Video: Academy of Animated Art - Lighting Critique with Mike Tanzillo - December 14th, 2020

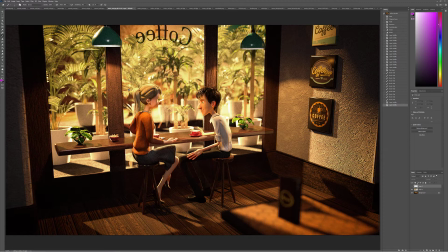14:34 And then you may need to i would reduce um the amount of bump we're seeing on the wall over here i would make this a lot smoother because like this is a um it's like super crunchy right now and i would just like what we're seeing in here is a little bit better
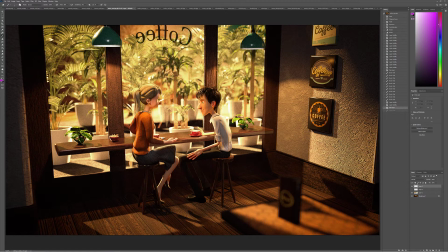14:53 but like this level of contrast is a little bit high so i would just i would pull down that bump um by like 60 percent 70 percent and also looking at the light direction outside so we've got the light
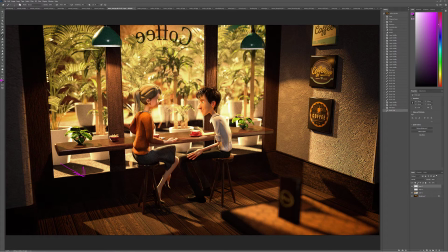15:09 coming in this way the other thing too is you probably want to get some more color in the shadows a little more sky color like a a little bit more uh blueness in the shadows that'll help um and then yeah just softening the shadows on the inside yeah
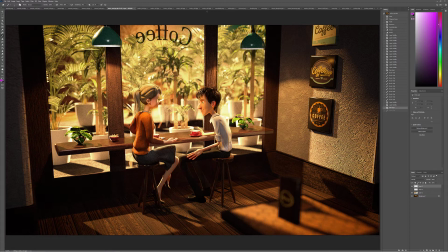15:25 let's start there and i think i think that'll get get us well on our way all right making our way through the a's we got annabelle uh,
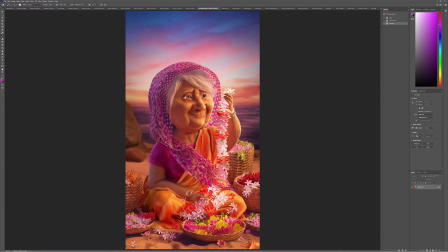15:32 Annabelle, this looks great. I think this is, I think, I think you can call this done at this point. I think that, um, it's super successful. I think in, in collaboration and with connection with the other two, um, it's, uh, it's really, really powerful stuff. And it's really, it's a real demonstration of strong lighting.
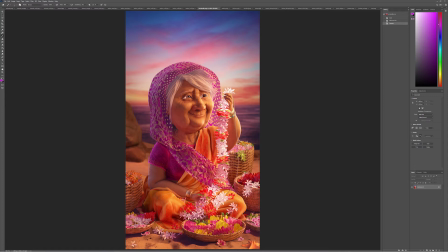15:49 I think if you put all three of these on your demo reels and in each one, you just throw a little, um, box up here and put in your reference image and just like maybe slowly, you know, zoom in or like push the camera in and you just demonstrate each one.
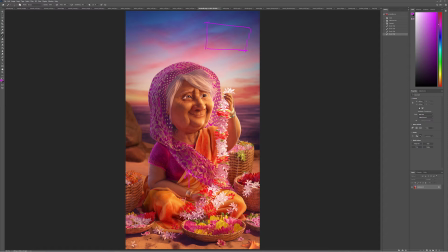16:07 You've got a really, really strong, probably first part of your demo reel. Really great stuff. Excellent. Yeah. Excellent work all around. I won't belabor it because it's just good. It's just good and it looks great and you should throw it on your reel and you should be happy with it. So great job, Ashley.
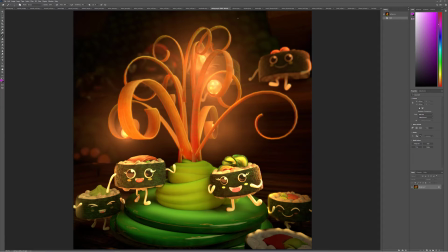16:25 Okay. So I was looking at, so somebody else, I think there was, where's that other reference at?
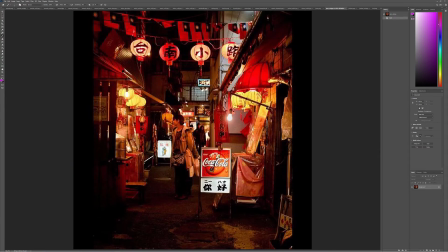16:34 Forgive me for just a second. So this reference from Jen, which we'll talk about yours, Jen, in just a second, but I do, I was thinking about this when I looked at yours, Ashley, and one of the areas that would be really nice.
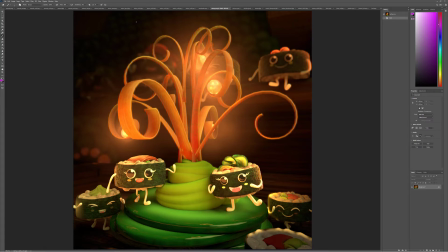16:46 And the reason why i was looking at that was i was really liking um how we were able to get some some more darkening um in some of the
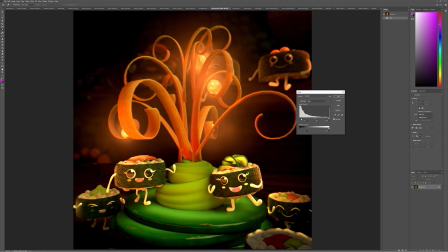16:55 corners and just like it really kind of helps us zero in so i think i think you could because again like the struggle with
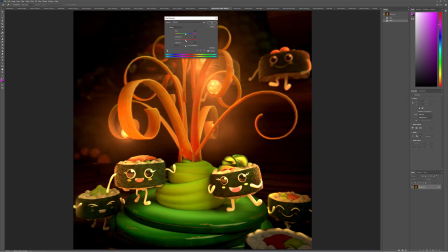17:03 with yours is it just it feels like there's just like an overall wash on the lens and i feel like we can we can create a little bit more darkening overall um and i think that that especially around the edges like something like this i think would really help out a lot um
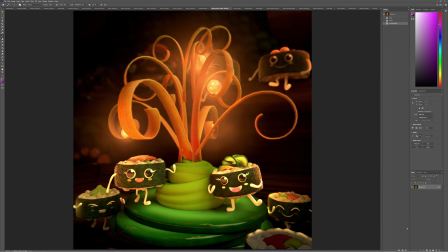17:19 characters are looking really cute uh same thing with with kind of similar to what we were talking about with aaron's is that um you kind of want to watch out for these like it's gonna it's gonna take some finesse but the arms are going super bright and like some of this rice in
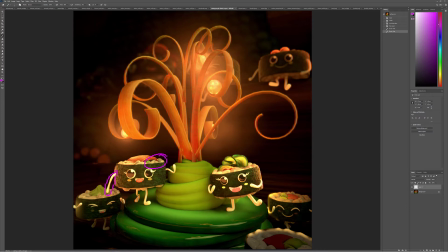17:35 here uh is looking very dark um i look just like the cute like these all they're looking really great i would also um for your own sake watch out i would i would watch out for this reflection in the eyes see if you can eliminate that like maybe the object that's off camera
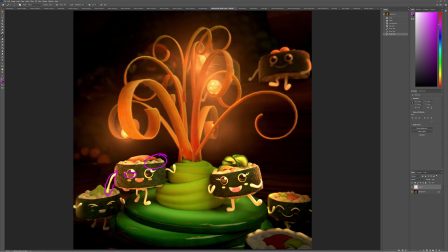17:54 that's reflecting in there maybe turn off its visibility and reflections because it would be nice if these if these eyes were a little bit more pure and just allowed them to be darker not i don't always um give that type of note but i think for these these a they're hero characters because
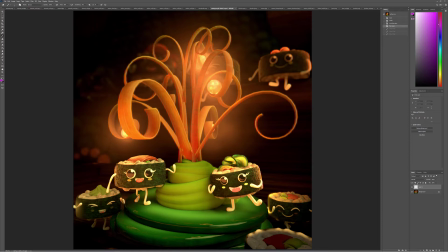18:12 they're a main focus b they're a little more stylized i think it'd be really great to read like the dark big eye thing um this character's looking really good i think it's cute that his feet are getting brighter as we go up it feels like there's a hard edge on him but i can't quite figure out
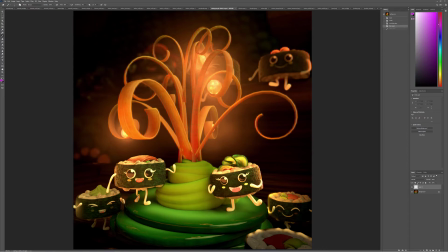18:31 why that is like it feels like he's hat he's blurry but with a large outline inside the depth of field. So I would just maybe soften up his edge just a little bit.